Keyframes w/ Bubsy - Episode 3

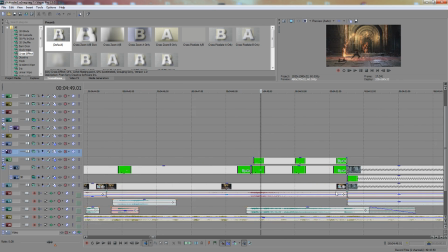It's also been color corrected because it looked like ass initially. There's a cut here. I actually just held down my shield for long enough for it to pop,
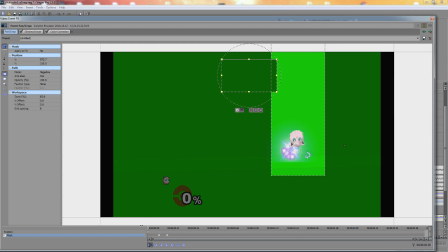and Jigglypuff dies when your shield pops, so that's how I got this footage of her dying. You also notice I have the thing show up. I actually did it in a separate layer so I can make it larger so it didn't look so out of place.
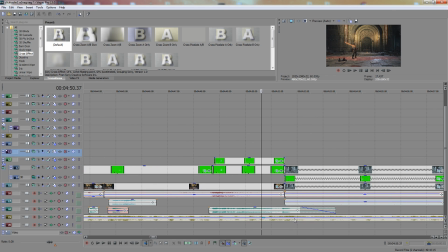The thing. Good descriptions, Inferno. You're the best. Thanks, Daddy.
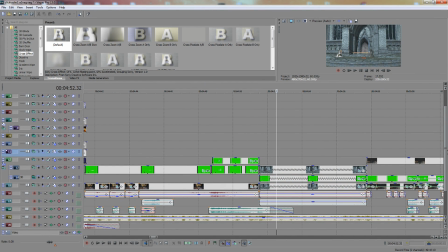Here's Fox. This was a pain in the dick because I had to get the frame rates to match up.
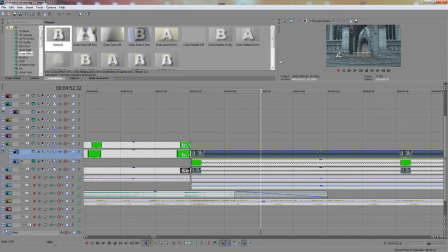Or sorry, I had to get the timings to match up of the shield hitting and the laser.
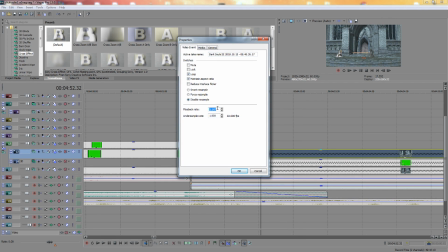So the shield footage is sped up by 14.7%, and the Fox footage is slowed down by 11.1%.
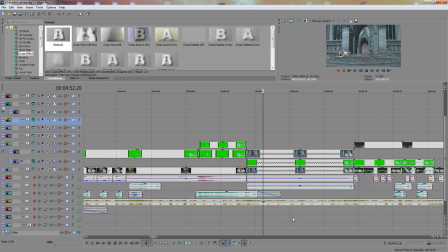You know, well, actually, no, it's actually 10.1%, you know, because math. Yeah, no, it worked.
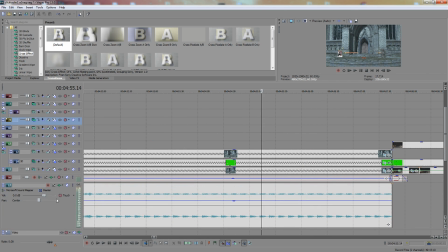It just was difficult because, and I can actually show you guys how that looks. Here's the waveforms of the audio.
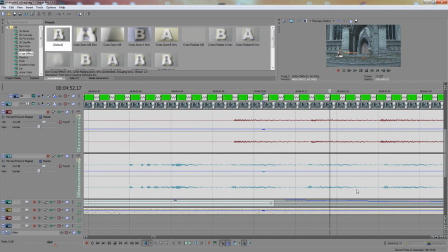So this is how I aligned it. Was I tried to get these to match as closely as possible, and eventually got it to.
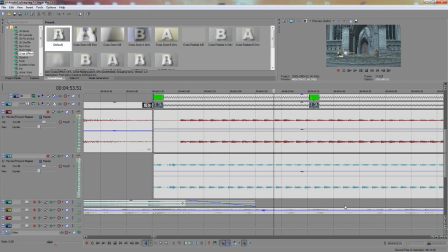It's close. It's not perfect, and it's not. And the reason is because the distribution is discrete.
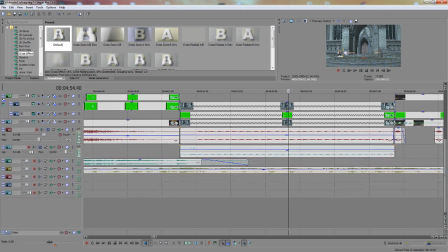There's a lot of randomness into how fast the shield hits happen, so I just had to go with it.
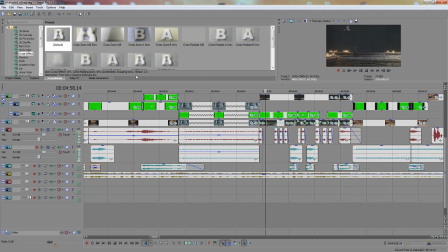The Mario, green Mario part, purple Wario part, it's more or less the same.
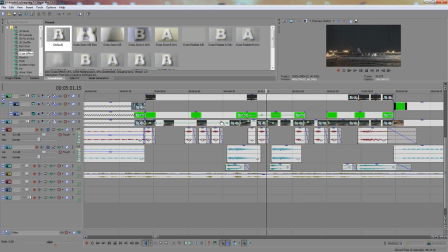It has a lot more cuts and a lot more bending in the frame rate. As you can see, there's a lot of little things happening here and there.
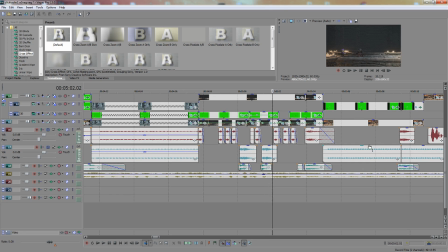It's just all really precise timings and really subtle editing to make it look consistent, even though it's absolutely not consistent in whatsoever. It's multiple clips cut, like multiple clips of the same video footage cut in a way that look
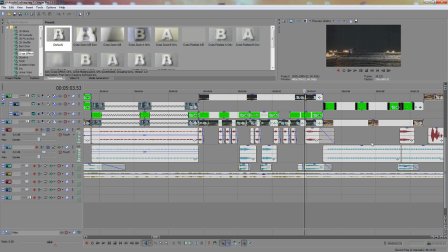continuous when in fact they are split all over the damn place and sped up and slowed down all over the place as well.
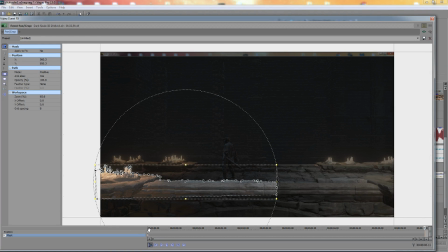And of course the foreground is I put the foreground in a layer on its own to
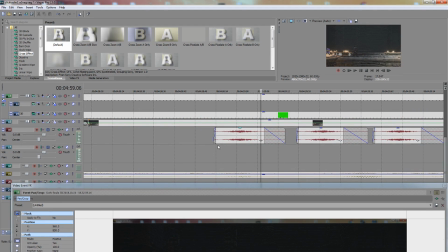because this foreground is in front of Luigi a lot, so I just wanted it to look right because it looks stupid. Without this, it looks fucking ridiculous because Luigi's like in front of the foreground. So, you know, just minor details.
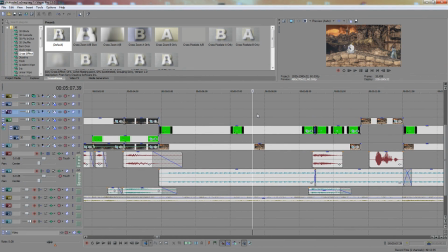You should always do that, by the way. Foreground, background stuff when green screening is very important, and it makes things look real when they would normally look fake as fuck. This is the same shit as before. I had to actually, so with all these melee combos before, I just did all these on a green screen.
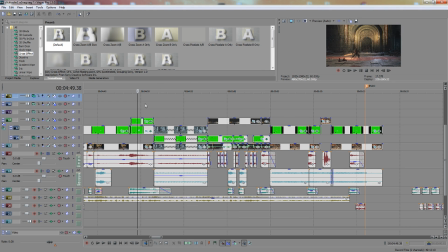It was a little troublesome because you can't use the C stick when you're green screening in melee just because reasons.
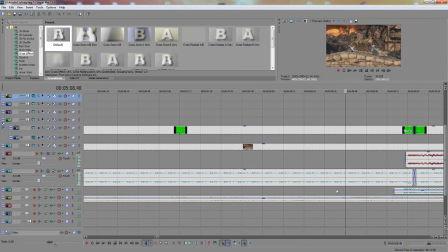But this one I had to write a fucking task for because I can't multi-shine.
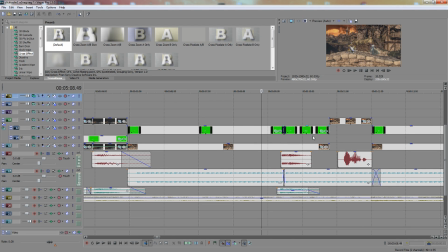I can't do it. I don't play Fox. Fox is gay. So this is a task, and yeah, it's exactly as you think it is.
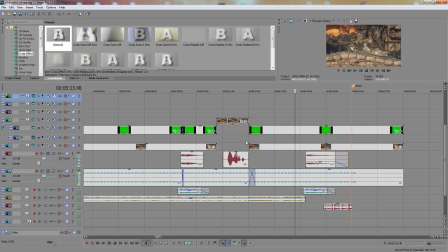It's all the stuff. Good old Lenny though sent me a little voice clip. What a fucking legend.
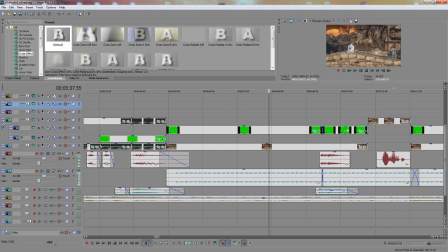Anything else to say about this? I don't know. I don't think there's anything else to say about this. I mean, like I said, just same shit as before.
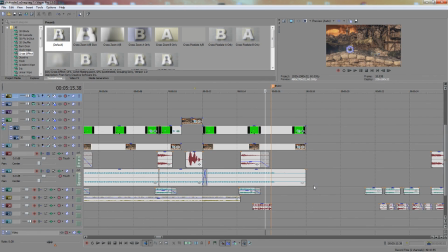Yeah, that's probably it for the melee bits. The majority of the work is in the timing and in the details.
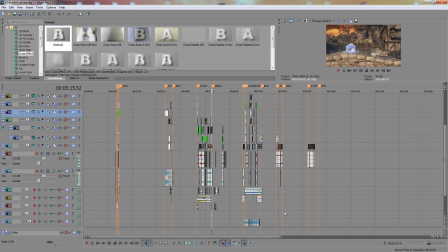The actual overarching of it isn't that complicated. Like I said, it's just an invisible character hitting someone and then green screened and edited together to make it look like a melee character is actually hitting them instead.
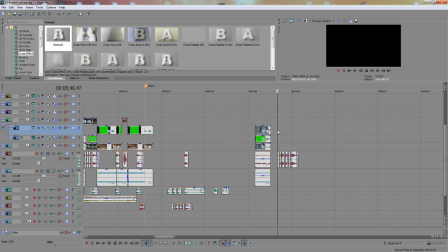That is the gist of it. I wonder what the sound effect is. Oh, it's Luigi. Yeah, those are sounds. That's sound effects. That's like I said, all of the sound effects in this part are edited in.
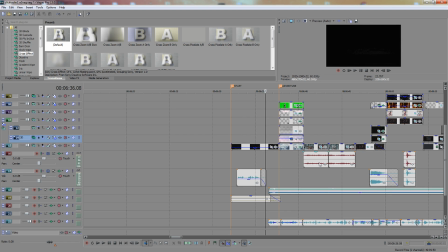That's probably why this video took fucking forever to make, was stuff like that. So now we're back.